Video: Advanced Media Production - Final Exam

Hi, this is Ben, and today we're going to be talking about effects.
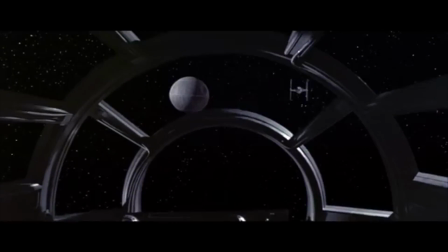What we're going to do today is give a few comparisons between the realism of certain types of effects as opposed to others. To clarify, when we're talking about practical effects, we mean things like models, puppets, real sets, and makeup.
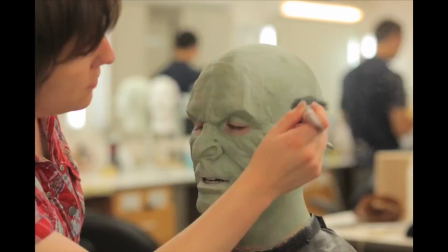And when we say CGI, we mean anything done on the computer.
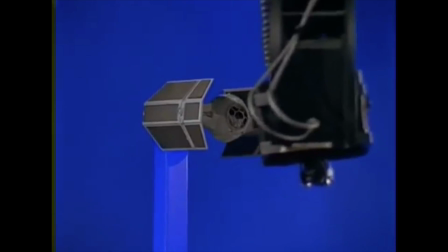So CGI backgrounds with green screens, blue screens, digitally added characters using motion capture, or not using motion capture.
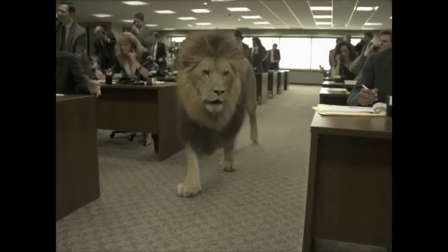The first topic we're going to focus on is the realism of CGI.
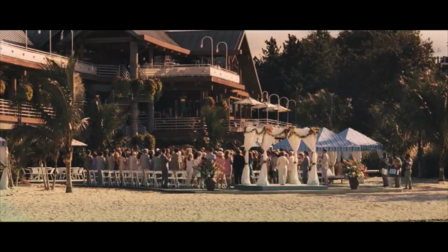You hear people saying a lot these days that CGI is ruining movies and it's always really obvious.
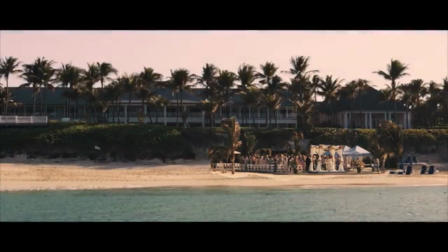But the truth is that people don't really notice bad CGI. If you don't notice it, then the people are doing their jobs well.
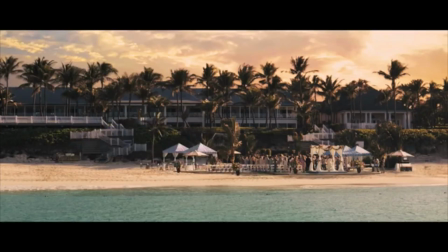Another key thing to note is that when CGI is used, it should be used tastefully.
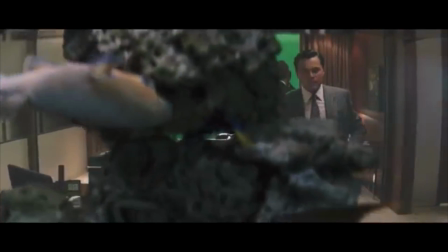An overuse of CGI will often take the audience out of the movie and really just make people feel less engrossed.
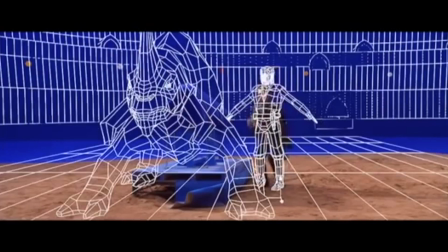For instance, many people would complain about the Star Wars prequels, most specifically Attack of the Clones, for the overuse of CGI, and it shows. When you compare certain elements of the old Star Wars films, the difference is staggering.
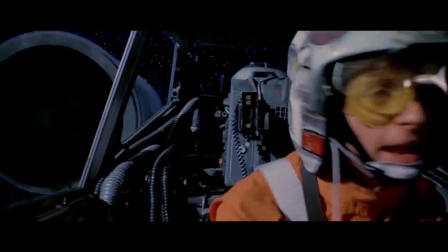In Episode 2, George Lucas would have entirely CGI sets when there would have easily been a real set like there was in the originals.
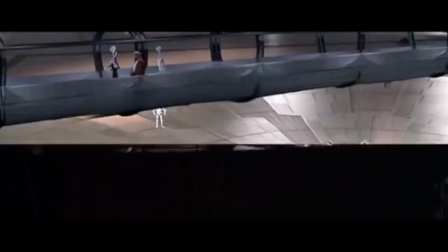Then there are the characters. In the new films, not a single outfit was made for the clone troopers.
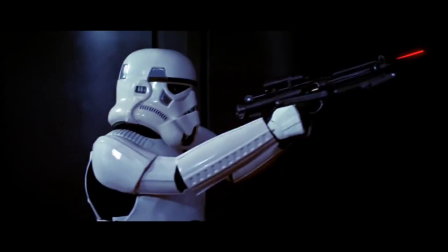They were all CGI. And this really takes away from the way they look. They lacked the certain human qualities that made the stormtroopers feel so special.
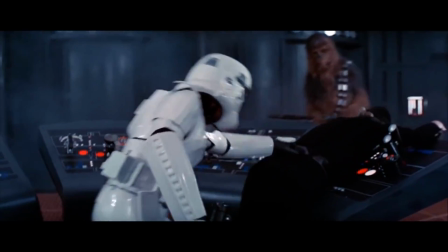The way they would stumble through doorways because they couldn't quite see very well.
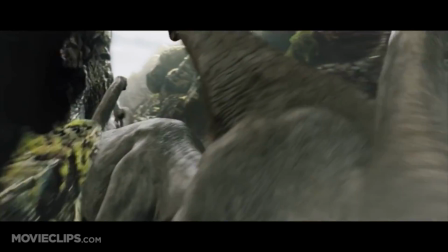The thing that makes examples like these is the fact that they stand out when compared to the other people in the scene and the scenery itself.
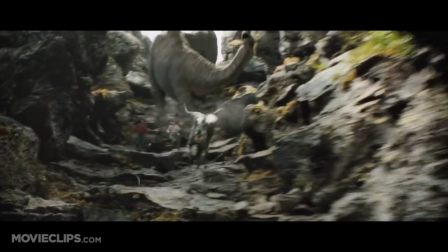For example, there's this shot.
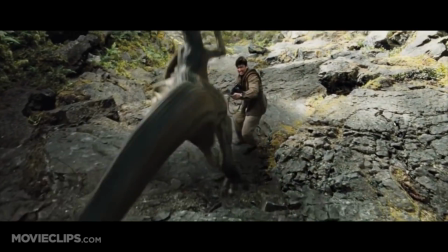The people in the scene do not look like they belong.
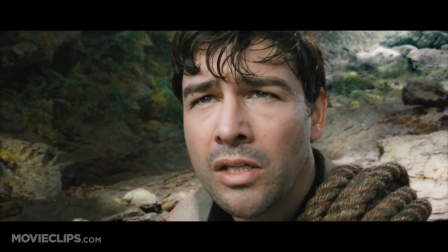They all stand out in front of the CGI dinosaurs, and the way that they are moving doesn't look like they're even in the same place.
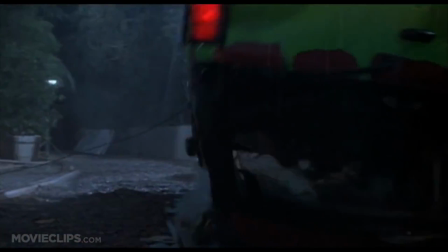Look at that compared to this scene from Jurassic Park. Would you believe that this shot is entirely computer generated?
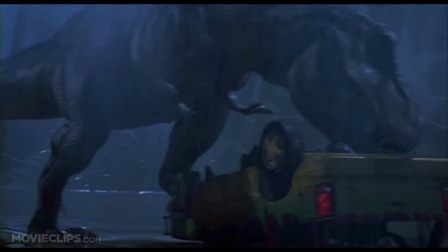Well, it is. The only thing that is real is the kids crawling through the car, which was a shot in front of a green screen, then added in later.
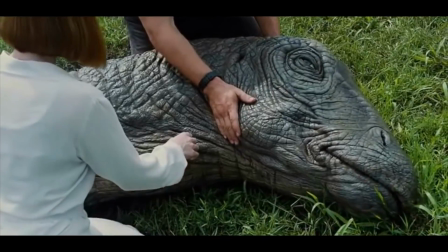And then this scene in Jurassic World with the dying dinosaur.
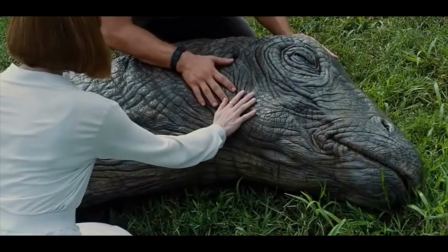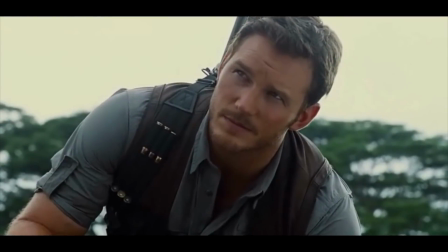Which was rendered in the computer. It doesn't look like they're actually interacting with it.
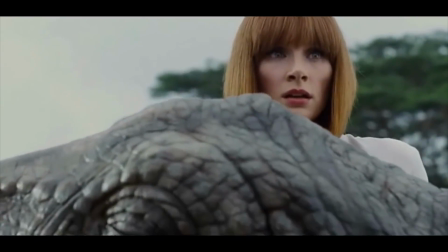Their hands have this sort of shadow that masks them and stands out on top of the dinosaur.
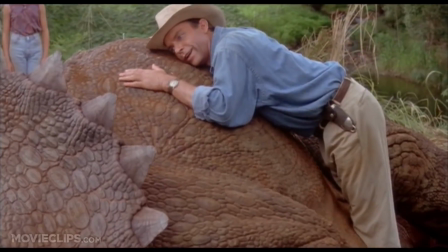As opposed to this scene with another sick dinosaur, where the actors really have something to interact with.
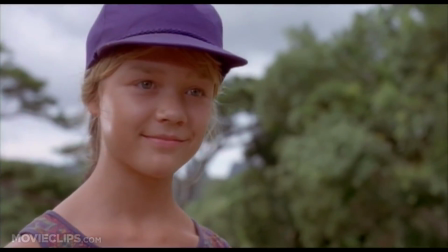So it really just depends on how CGI is used that can really make or break a scene. And the same goes for practical effects.
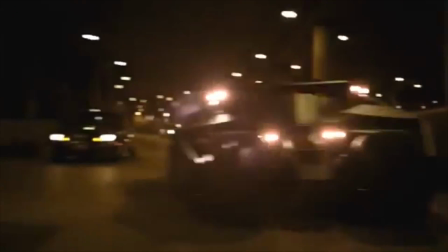When used correctly, practical effects can really add to a scene. For instance, something like this scene in The Dark Knight
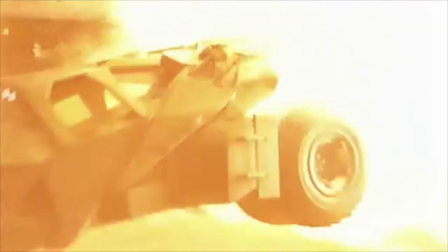is something that would normally be done with CGI. But in this scene, everything was done in set, and you can really tell that it isn't done on the computer.
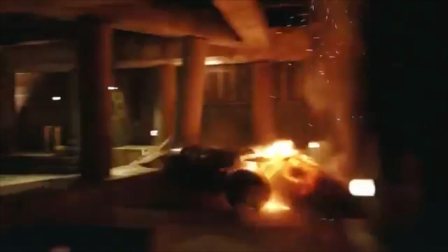The massive scale of it makes the audience think it was all CGI. The same thing goes for the original Star Wars, before computer-generated effects were around,
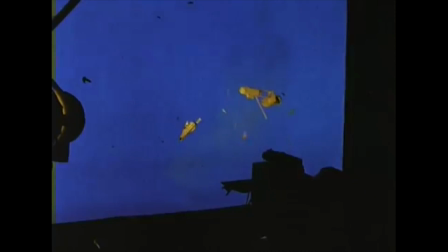how models were shot in front of a blue screen, and the blue screen was removed in post-production, and a starscape would be added in afterwards.
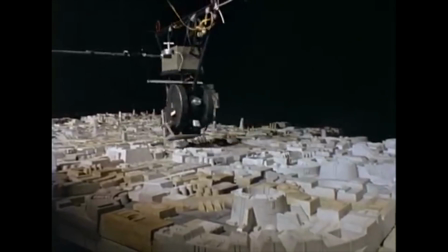It wows the audience knowing that what they're seeing is at least somewhat real.
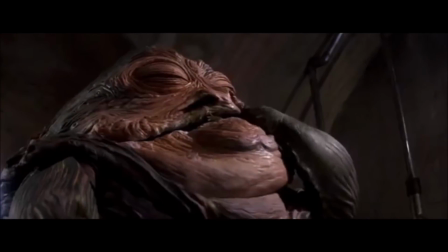That's why old Java looks so much better than, quote, new Java.
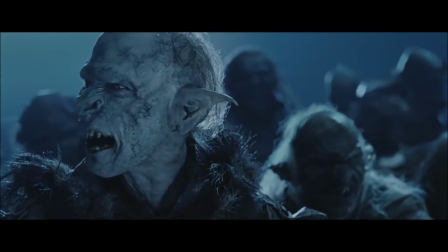A lot of times, practical things like makeup can really make up the difference as well. For instance, in the original Lord of the Rings, there's a really big burly Uruk-hai,
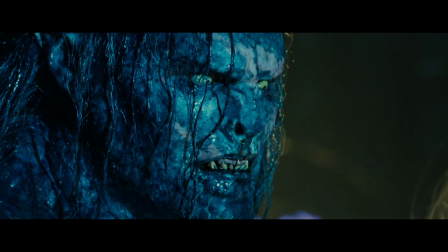Lurtz, who is one of the antagonists of the film, and he's actually quite scary.
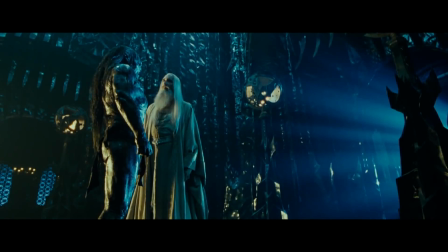The makeup is done so well that you no longer see a guy in makeup, and all you see is Uruk-hai. And in my opinion, he's a lot more terrifying in this.
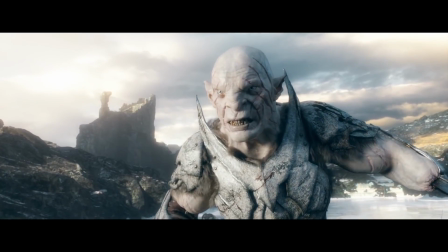Azog, on the other hand, just looks like he's made of plastic, and he just lacks that texture that makes Lurtz seem more real.
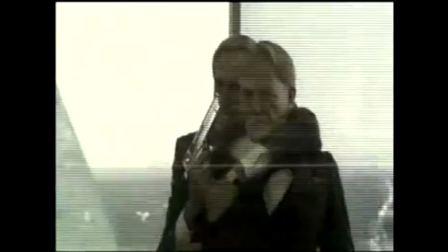All of this being said, practical effects are not without their faults either.
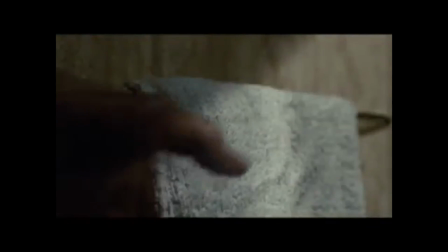They can also make an audience feel like they're no longer part of the world, but rather they're watching some poor attempt at a homemade movie.
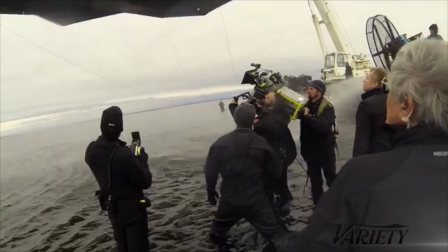The best thing to do to make a movie seem as realistic as it possibly can be is to use a combination of both practical effects and CGI.
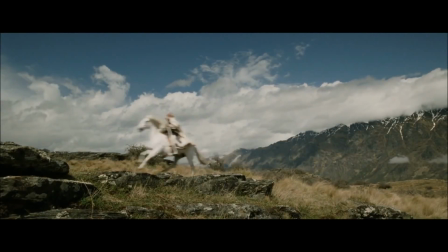Using the two in tandem can really create the most realistic feeling possible, and it will often yield the best results as opposed to just using one or the other.
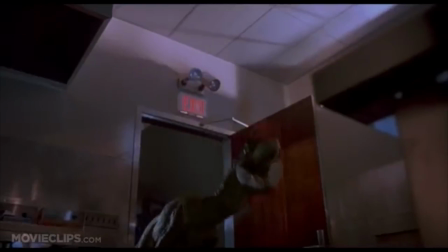Going back and forth between the puppets and the CGI in Jurassic Park gave the dinosaurs an
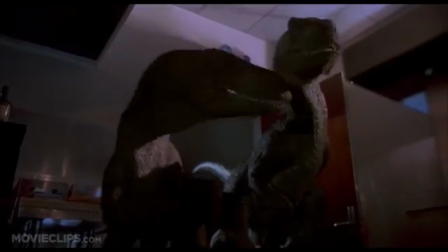overall more realistic feel because the audience knows that they're real for a good portion of the time,
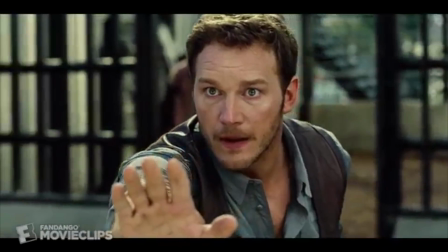as opposed to 100% CGI raptors like in Jurassic World.
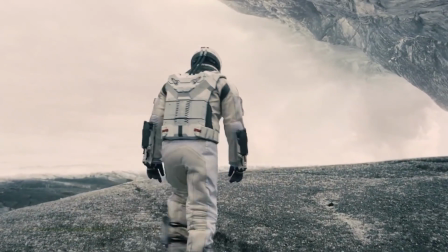Christopher Nolan uses practicality along with CGI exceptionally.
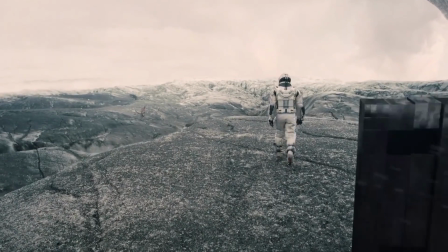For instance, in Interstellar, the landscape that they're standing on is a real place in Iceland, and then to make it seem more vast, a further background was added.
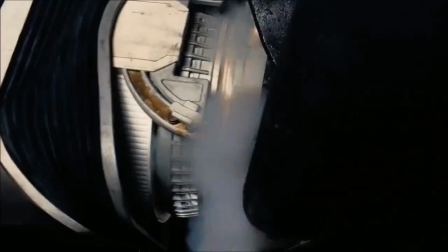Nolan is also a big fan of using models. The ship exploding in the scene is actually a 1/3 scale model that blew up and tore apart on soundstage.
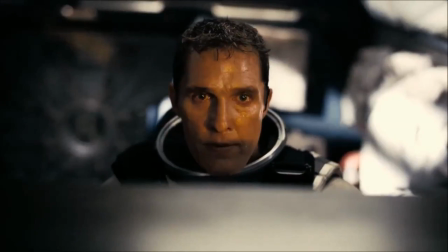And then they added more parts flying off and more fire. Same goes for this scene from Inception.
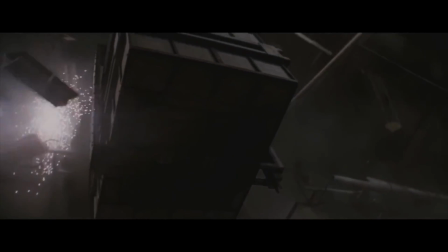The building is a scale model that blew up, but it still totally looks like a real building, doesn't it?
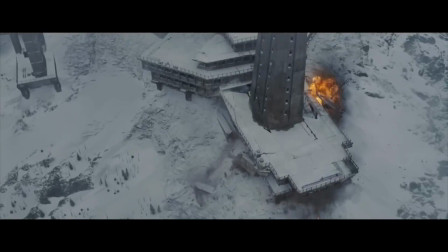Because it was. But also, they added more to give it some more substance.
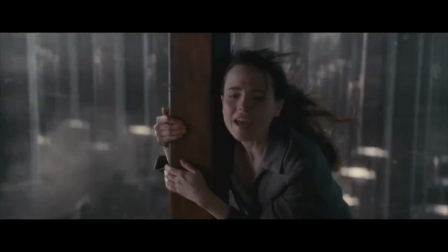So in conclusion, when it comes to effects,
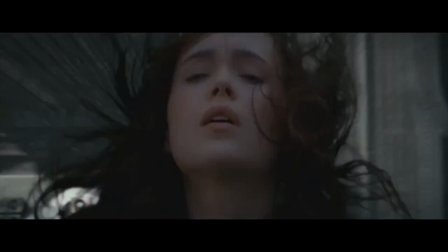a blend of both practical effects and CGI effects all make the difference in making a film seem more realistic.